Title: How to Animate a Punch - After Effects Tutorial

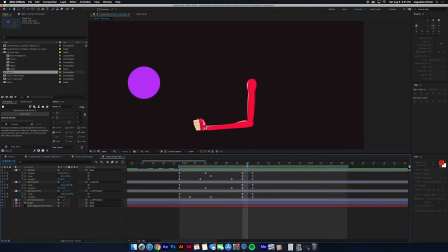746s
So how we're gonna do that is we're gonna fudge kind of the appearance of this rather than create a new image or draw something new if that's not like a great skill of yours. So we're gonna swing this shoulder back, which seems counterintuitive, but trust me for just a moment.
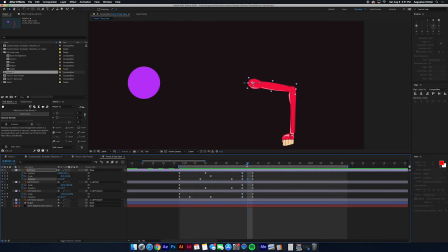766s
Maybe like this in comparison. And we'll also move him forward because we want him to be moving. And then we're gonna swing the forearm, oh my gosh, swing him, not scale him,
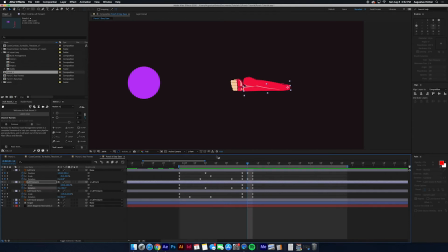783s
forward like that. So it kind of looks like, this is coming out from like your right shoulder. You're kind of doing this arc and swinging forward a bit. It helped if you could see my body in real life, but you can't. And then we're going to adjust the scale of this to make it look like more of a thing.
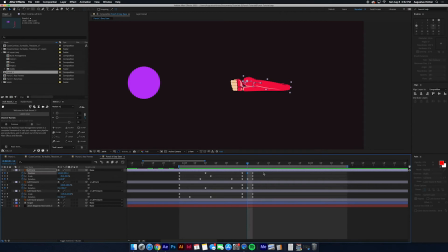802s
Because right now it's like not too much of a thing. So in order to feel like this sort of the shoulder or bicep area is swinging away from us in space, we're gonna mess with the scale. You're gonna go to your scale, and mine is already unbroken.
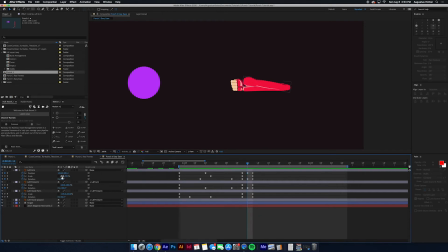822s
So you wanna break that link so you can adjust these properties separately. Don't worry that mine is at 49%, yours is probably at 100, it doesn't matter, that's fine. I'm going to shrink it like this so that it kind of feels like that elbow is going away from us.
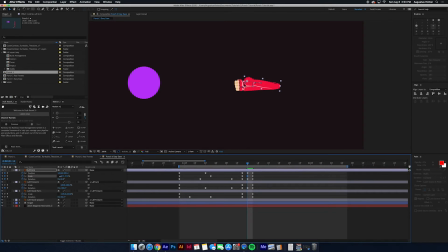839s
And I might even shrink it down just a tad, make it slimmer to kind of stretch it out. And then I am going to, with the forearm, do a more exaggerated stretch.
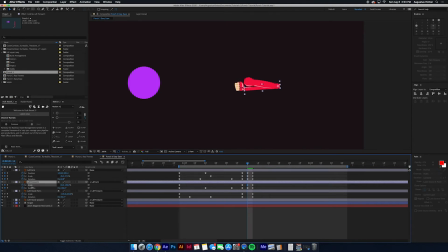854s
So there we go. We're gonna squish him down like that, and then stretch him forward a little bit too. And then we're gonna do the same thing to the fist that we did to the forearm. So we're gonna break the scale, the link of the scale, and we're gonna stretch him.
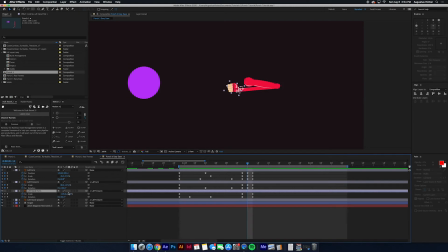871s
He doesn't stretch quite as cleanly because he's sort of on this diagonal orientation, but we're gonna stretch that fist out, squish it down, and I'm gonna rotate him to create more of this line. And let's see, I think I want this to be longer.
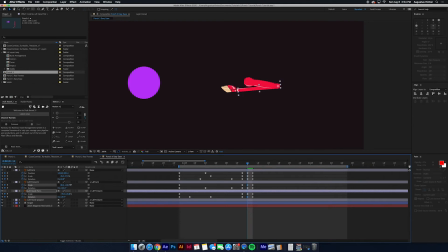895s
or I want this stretch to be exaggerated more. So let's stretch out this forearm. Let's bring him up a little to create sort of one more cohesive line. And let's, you know, it's gonna look so bizarre as you work on it,
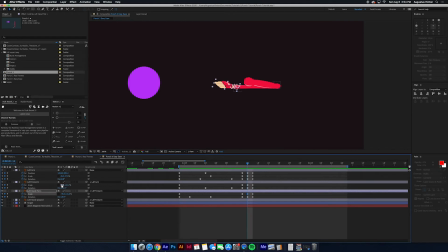911s
but this is gonna be one frame long, and you're just like not gonna see this. You're just gonna like feel this, which sounds hokey, but it's a real thing. Okay, so now we have this anticipation going into this forward motion, and then the rest of it is this punch.
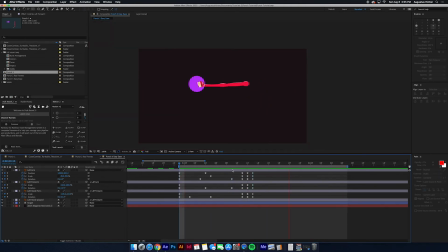930s
Let's look at that. Let's just do, all right, that is feeling better. I feel like there's some quick motion happening right here. I dig it. I do feel like I could even swing this down.
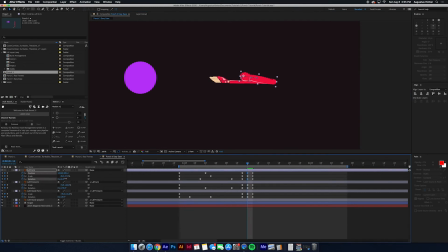943s
I could swing this down a little bit to continue with, did I do more than I wanted there? To sort of more closely match this shape, so we are kind of, our arc is going this way just a little bit.
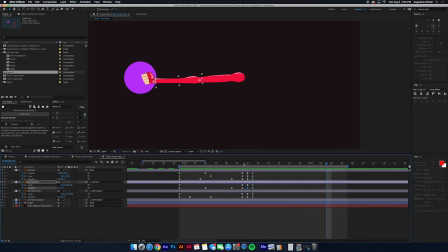963s
Nice, okay. Great, I feel good about that. So what I'm gonna do, I'm gonna go forward one keyframe from this punch keyframes, right? And I'm gonna copy and paste all of these because they're all relevant.
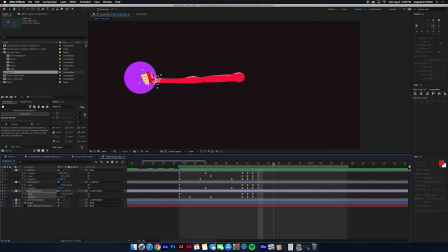981s
And then I'm going to do it again, which seems like annoying, but it's okay. So let's paste these. So we have right here 3 sets of the same keyframes for all of these.
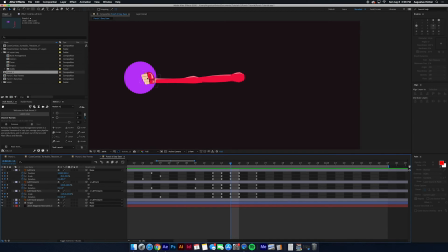996s
And what we're gonna do is on this first impact, we're gonna mess with it quite a bit. And then we're gonna go back to this regular punch, and then we're just gonna sit on the punch for a couple seconds.
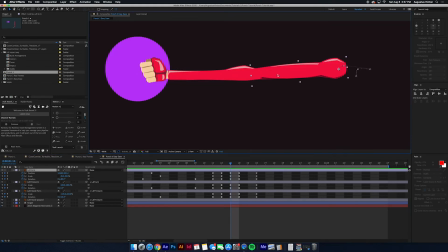1009s
This initial punch needs more power than what these images can give in their regular state. So we're gonna mess with scale again. So what I would like to do is make the power, you know, come from here and end here.
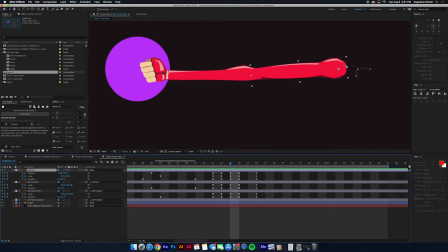1025s
So this fist is like all the impact, right? So what we're gonna do is start with this shoulder bicep thing, and we are going to,
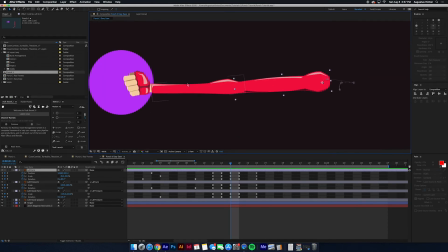1034s
since we were moving from right to left, kind of continue that moment into this punch. So let's scale him. We're gonna shrink him down, kind of stretch him out more, and then stretch him long,
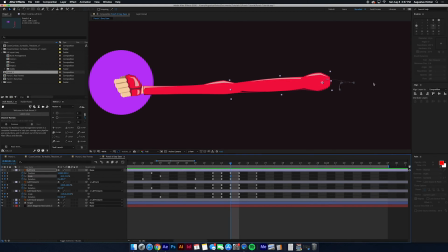1050s
because I still want it to feel like this quick motion that he's doing with this arm. And so we're gonna do that with this piece, and that power is kind of being transferred here as this middleman, right? And he's got some muscles here that affect this.
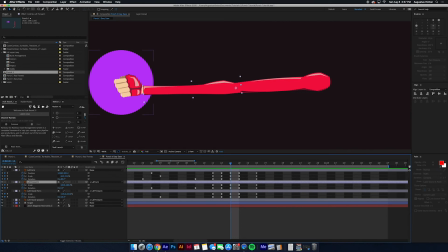1065s
So for our forearm, he's been stretched out because he's parented here. So I think the stretch forward feels okay for now. Let's kind of stretch him, let's make him thick, like a, you know, thick boy. And he's flexing these muscles. You know, as you clench your fist, you can really feel that forearm bulge up.
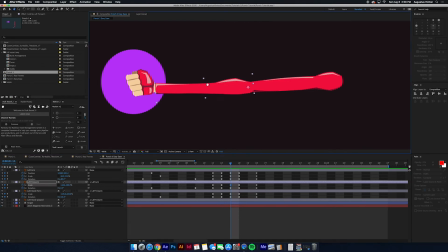1084s
So let's emphasize that and give the forearm its moment, you know. So let's start there, and then let's also, for this fist, we're gonna link these to the scale again. Don't worry about my numbers, yours can be whatever.
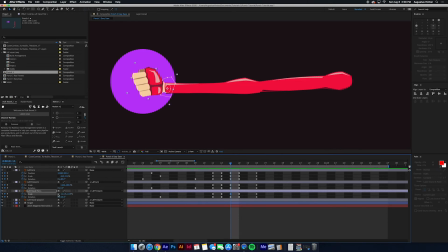1100s
We're gonna increase him, and maybe, you know what, let's actually do him forward just a bit, or kind of stretch him out just a bit as well. And that looks like probably goofy right now, considering that's what our normal fist looks like, and you just did this thing.
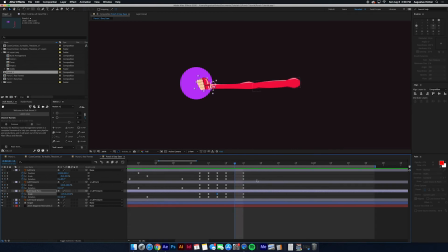1119s
Ooh, excuse me. How well we've even got that. I'm gonna quickly adjust these position keyframes here.
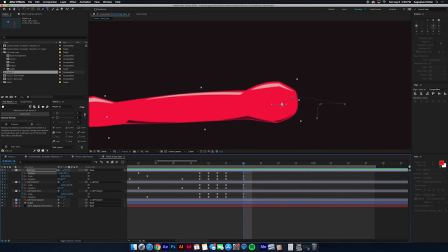1129s
This has a motion path on it that I don't want. I'm gonna hit G twice to bring up this, once. To bring up, I don't even know what this is, the little keyframe converter. Okay.
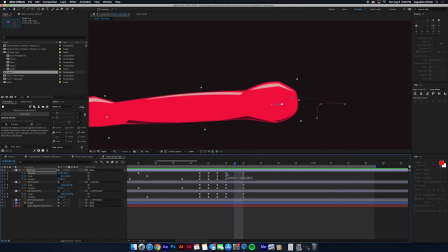1144s
So basically I got rid of the motion handles on these identical position keyframes because it was moving between them and wiggling, and I hated that. Okay, here we go.
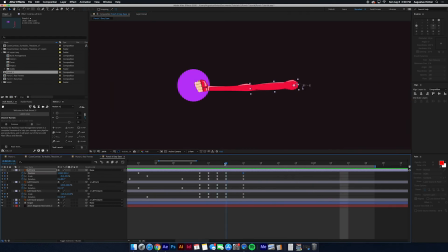1152s
So now we have this extra sense of power, and I'm gonna exaggerate this a bit more. I love the feeling, especially if you go back and forth, of this shoulder kind of stretching out and giving everything to this
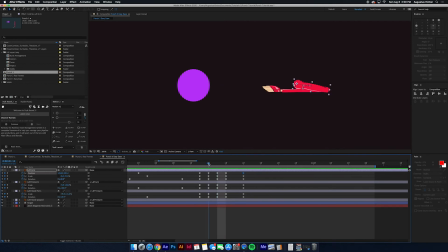1169s
forearm to then transfer it to the fist, and that's the feeling that we want. So I'm gonna actually exaggerate that a bit more because I'm really loving the way that that feels and looks. So let's squish him down a bit more and maybe stretch him out even a tad more.
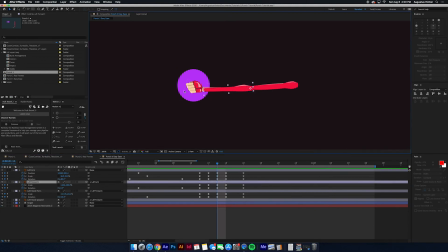1186s
And I know it's counter keying, which is not great practice, but this is kind of a quick fix, and I think it's still useful. So to counter key, to counter that, I'm going to beef him up again. Maybe even shrink him. Well, no. I love how this is exaggerated.
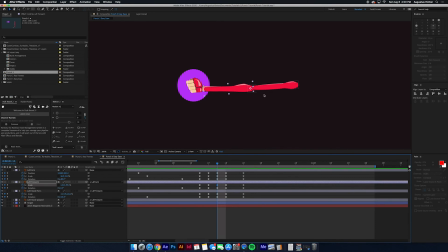1204s
We're going to beef him up, the thickness of it, to counter that, and also feel like this is just flying through. And I feel good about that. And it's nice to then see this transfer of energy then go back into the shoulder after it's done, right?
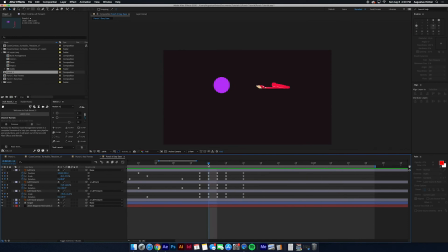1222s
So we can really feel that. Amazing. So we've done that, and now we have these few frames where he just has his fist there, he or she has his fist there. I might even reduce that.
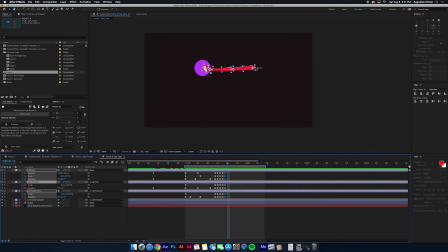1237s
It's just going to help to add impact, and we can kind of like hold on that moment and look at this keyframe for a second so we can register what happened and appreciate the power of it.